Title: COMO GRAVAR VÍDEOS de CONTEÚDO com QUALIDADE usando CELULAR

A luz principal é a que vai ser a mais forte, a mais próxima de você, né? É a que realmente vai clarear praticamente 70%, né, do seu rosto, do assunto que você está gravando. E a de preenchimento, que é para apenas tirar a sombra, para preencher praticamente 30%, né, da sua cena. Nesse caso aqui, eu estou utilizando dois softbox na minha diagonal a 45 graus mais ou menos, né, mais no alto, que é a minha luz principal, e estou usando outro softbox mais distante, com uma lâmpada um pouco mais fraca, né, só para então esse preenchimento na lateral do meu rosto. Vou mostrar então para vocês como é que está posicionada essas luzes aqui. Então agora eu vou mostrar para vocês um pouco como que está montado então esse setup de iluminação, de áudio e de câmera, tá ok? Começando então,
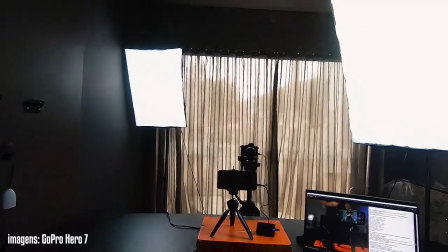a iluminação tá dessa forma aqui, tá? Eu tô sentado aqui, eu tenho essa luz aqui, que é a minha luz principal, tá?
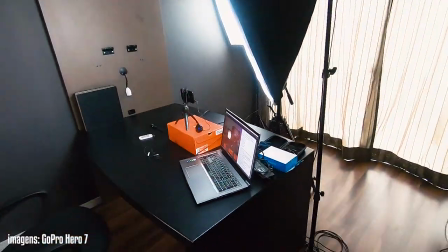Ela tá posicionada na minha diagonal, um pouco mais alto que a minha cabeça, tá?
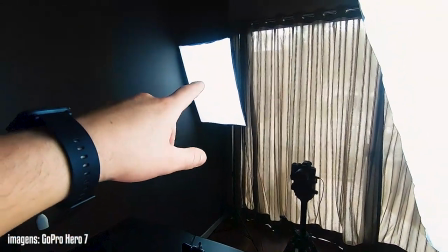E lá no fundo, tá? Tem uma outra softbox que tá posicionado, tá?
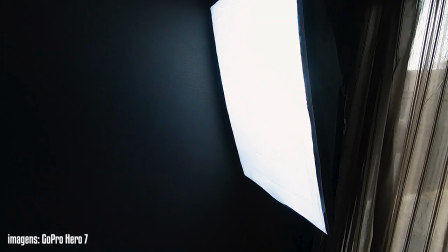Apontando não diretamente pro meu rosto, tá? Mas mais na lateral, apenas para fazer o preenchimento, tá?
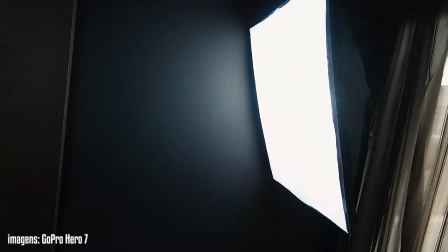A lâmpada dele também é um pouco mais fraca, mas se você tiver da mesma voltagem as lâmpadas, você pode deixar ele bem afastado, tá?
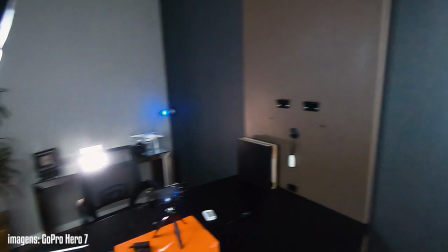Porque é só uma luzinha, só para realmente preencher o que falta da luz principal.
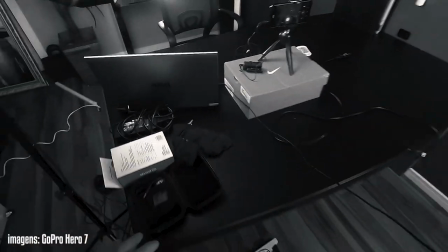E aqui, tá? Aqui tem uma bagunça, tá? Olha como é que é por trás das câmeras.
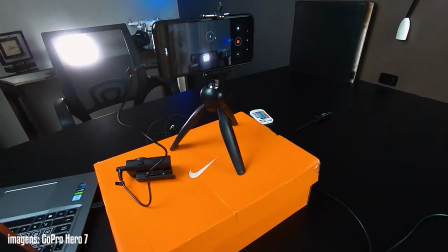E aqui tá montado, então, o celular com tripézinho, tá?
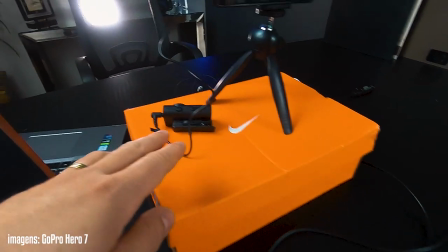E para compensar a altura, eu coloquei uma caixa. Eu tô usando essa lapela sem fio, tá?
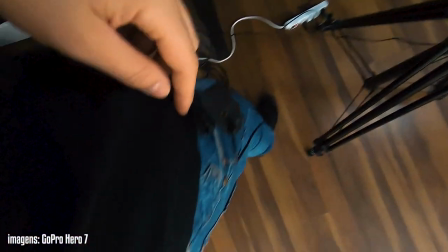Esse aqui é o receptor. O transmissor fica aqui comigo, tá?
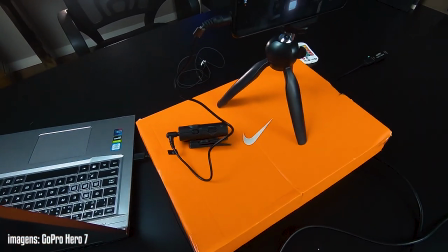Mas, como eu falei, você pode usar uma lapela, um microfone lapela conectado diretamente no seu celular.
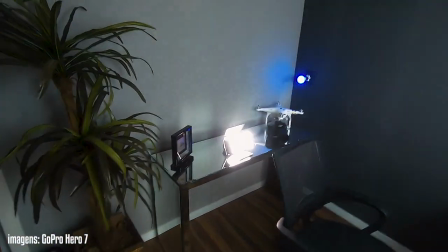E aqui no fundo, apenas para dar uma decoração, tá?
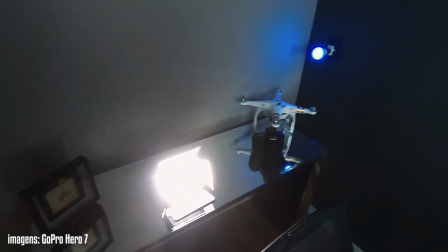Porque o vídeo, a foto é feito de luz. Então você pode usar algumas luzes de decoração colorida, tá?
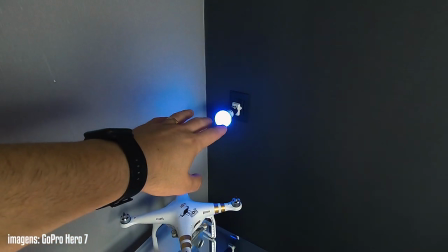Essa aqui, uma luzinha, tá? Azul, ela é RGB, na verdade, ela tem várias cores, tá?
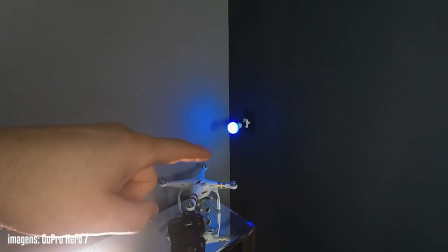Eu tenho um vídeo falando sobre ela aqui no canal. Clica aqui do lado e dá um confere lá.
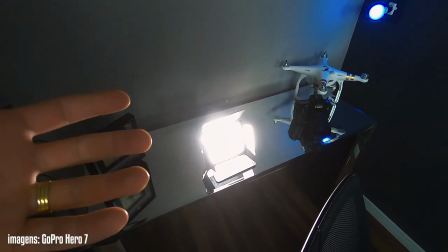Essa daqui é uma luz de recorte, tá? Ela não necessariamente precisa, é só para dar um complemento.
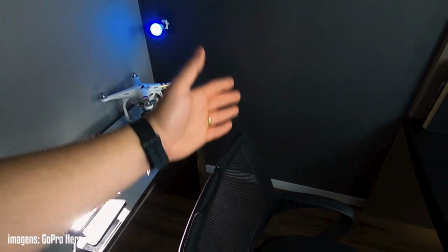Ela bate nas minhas costas e faz separar do fundo, tá?
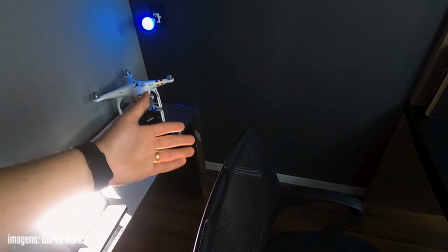Você tem uma profundidade de campo maior utilizando a luz de recorte. E o terceiro ponto, não menos importante, é o áudio, tá? O áudio, um áudio bom, traz realmente, né, muita qualidade para os vídeos, principalmente vídeos de conteúdo, que é nesse modo mais falado, então ter um áudio bom é fundamental. Hoje eu estou usando uma lapela, tem diversas no mercado, tem umas bem baratinhas que já atende, tá? Tem uma qualidade razoável, mas é bem melhor do que o áudio direto do celular, tá? Você utilizar uma lapela mesmo plugada no celular é bem melhor, porque ela mais próximo, né, o microfone mais próximo da boca, vai trazer muito mais qualidade para o seu áudio. Você pode ter, então, uma lapela específica, né, um microfone lapela mesmo, conectado direto no seu celular. O próprio fone de ouvido do celular, ele tem um microfone e serve muito bem como lapela, como esse daqui que eu fiz com o meu fone de ouvido, tá? É o fone que veio no próprio celular. Eu cortei as partezinhas, né, do fone, adaptei, fiz um colei aqui, um grampo para poder prender na roupa, tá? A qualidade é excelente desse áudio aqui e você pode fazer aí também. E é isso aí, pessoal. Se você ficou com alguma dúvida, deixe aí nos comentários. Se tiver alguma sugestão para os próximos vídeos, pode deixar nos comentários também. Já deixe seu like, inscreva-se no canal e até o próximo vídeo.